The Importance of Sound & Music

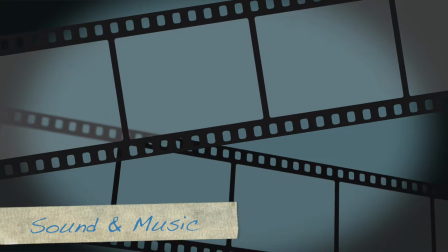[0:03]
Today we're going to be talking about the importance of sound and music in your film.
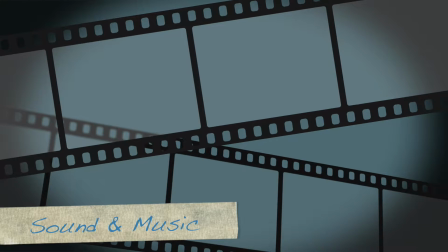[0:07]
And to do that, I'm going to use an example from my short film, which I just completed, Iridescent.
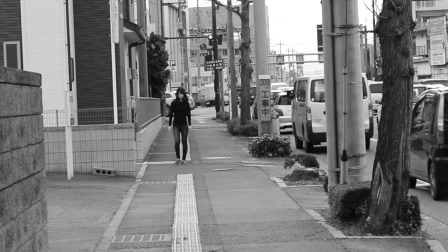[0:16]
This scene is cut together in its entirety before the sound was put in.
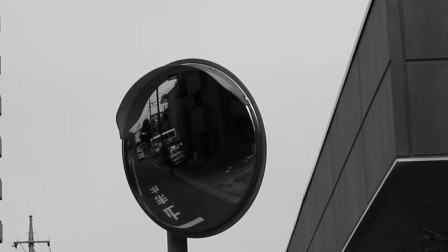[0:21]
The sound will be added later, but this is just to give an example of what you'll have to work with to decide what sound you want.
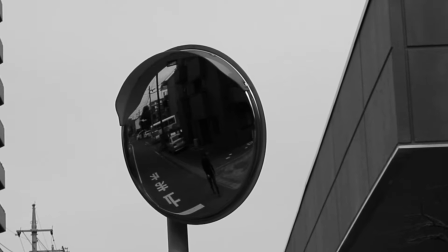[0:30]
What you want to do is you want to give your scene a sense of realism.
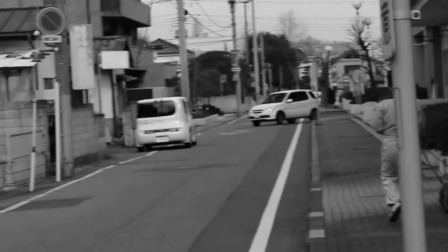[0:35]
So to do that you need to think about your ambience, to put in footsteps, to not put in footsteps,
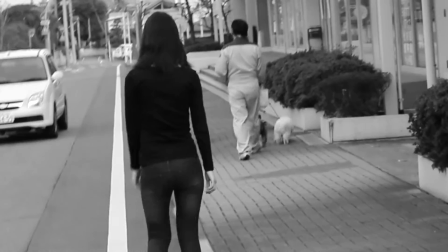[0:41]
just the little sounds that will help drive your scene and keep your audience engaged.
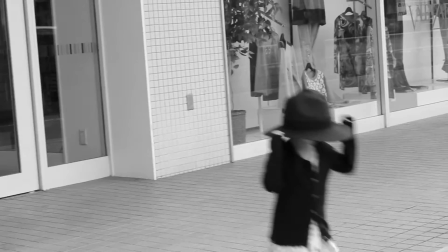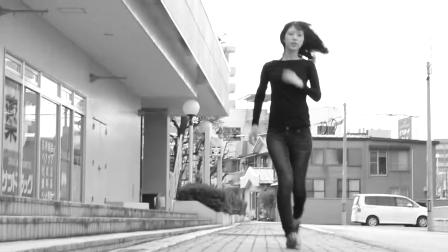[0:53]
For this particular scene I just focused on the ambience or the sound of the street and the neighborhood
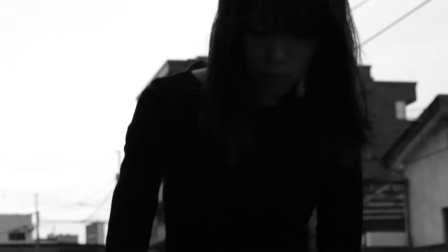[1:00]
and the footsteps because later I'm gonna let the music tell the rest of the story.
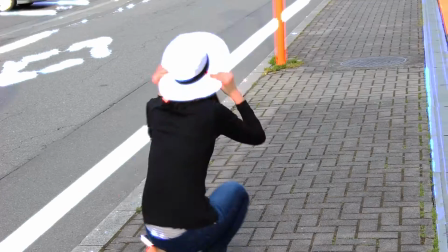[1:08]
So now let's check out the scene with the ambience and the rest of the sounds.
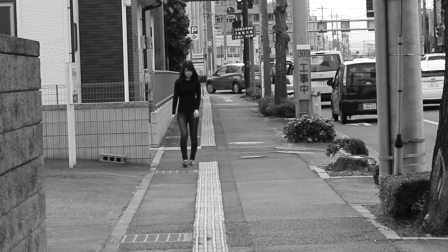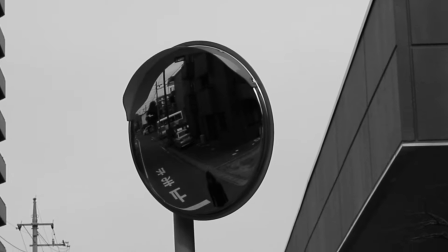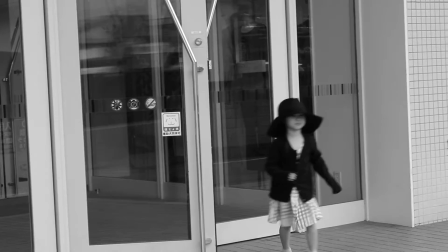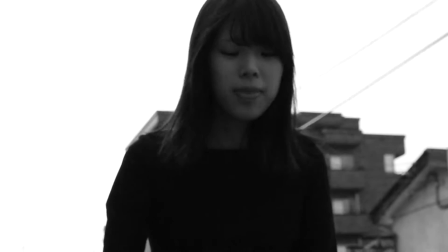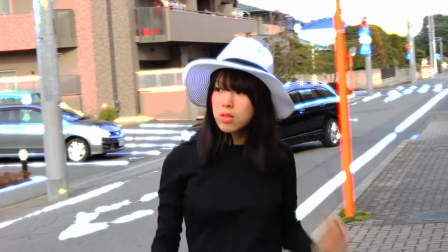[2:07]
Now that we have our ambience and the rest of our sounds we need the music to really drive home the meaning and to tell the story of the scene.
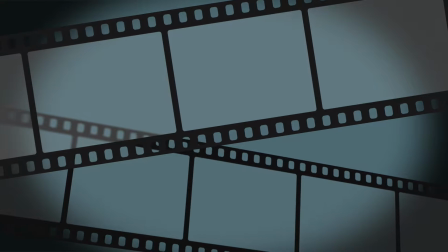[2:17]
The soundtrack of a film is one of the key elements to making a great movie.
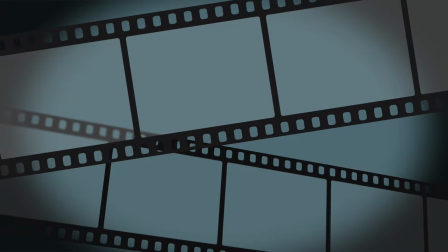[2:23]
It can make or break a film depending on how well the music is used and how well it's written as well.
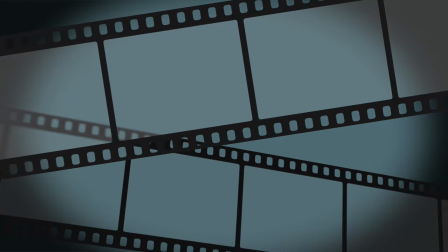[2:31]
But most times a director can only do so much with their scene, the way they shoot it, the way it's edited together.
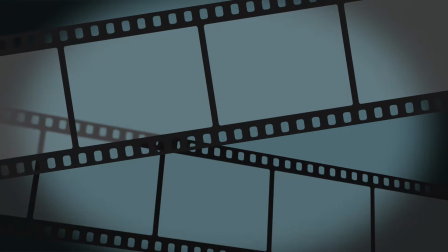[2:40]
And so in order to really get that emotional
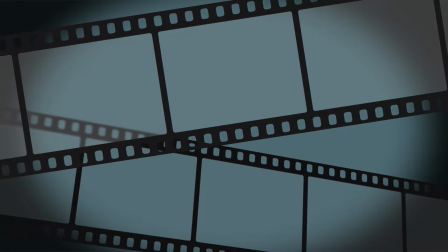[2:46]
feel that they need for the shot that they cannot get visually the soundtrack does that
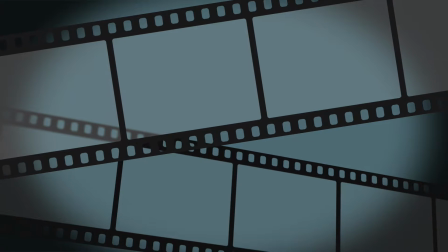[2:53]
whether it's an exciting action sequence or it's a suspenseful moment it
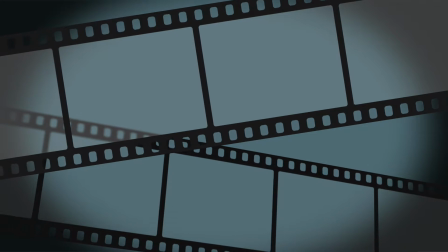[2:59]
just it sets the mood for the scene and can tell you if you know you need to
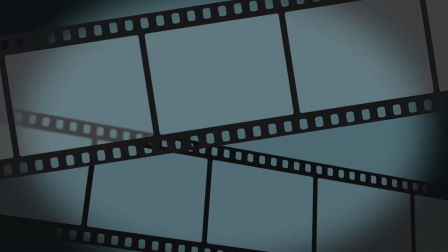[3:05]
really feel attached to these people or if you should be worried for your actors or
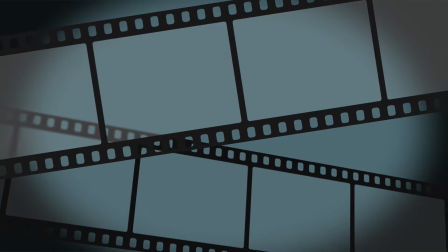[3:11]
if what's going on is actually just light banter and a comedy sequence.
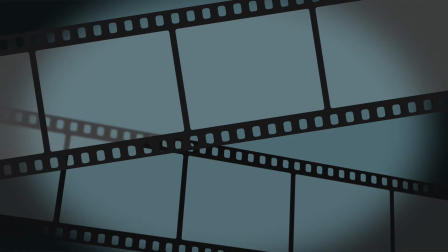[3:18]
For this particular film, I also happen to be the composer, so if I did my job right,
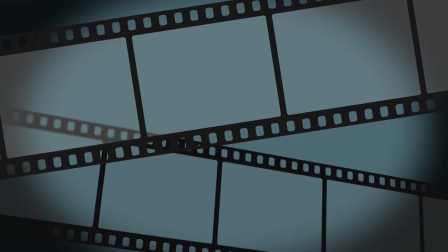[3:23]
you should be able to have an understanding of the two characters in this scene without without ever having met them or heard them before.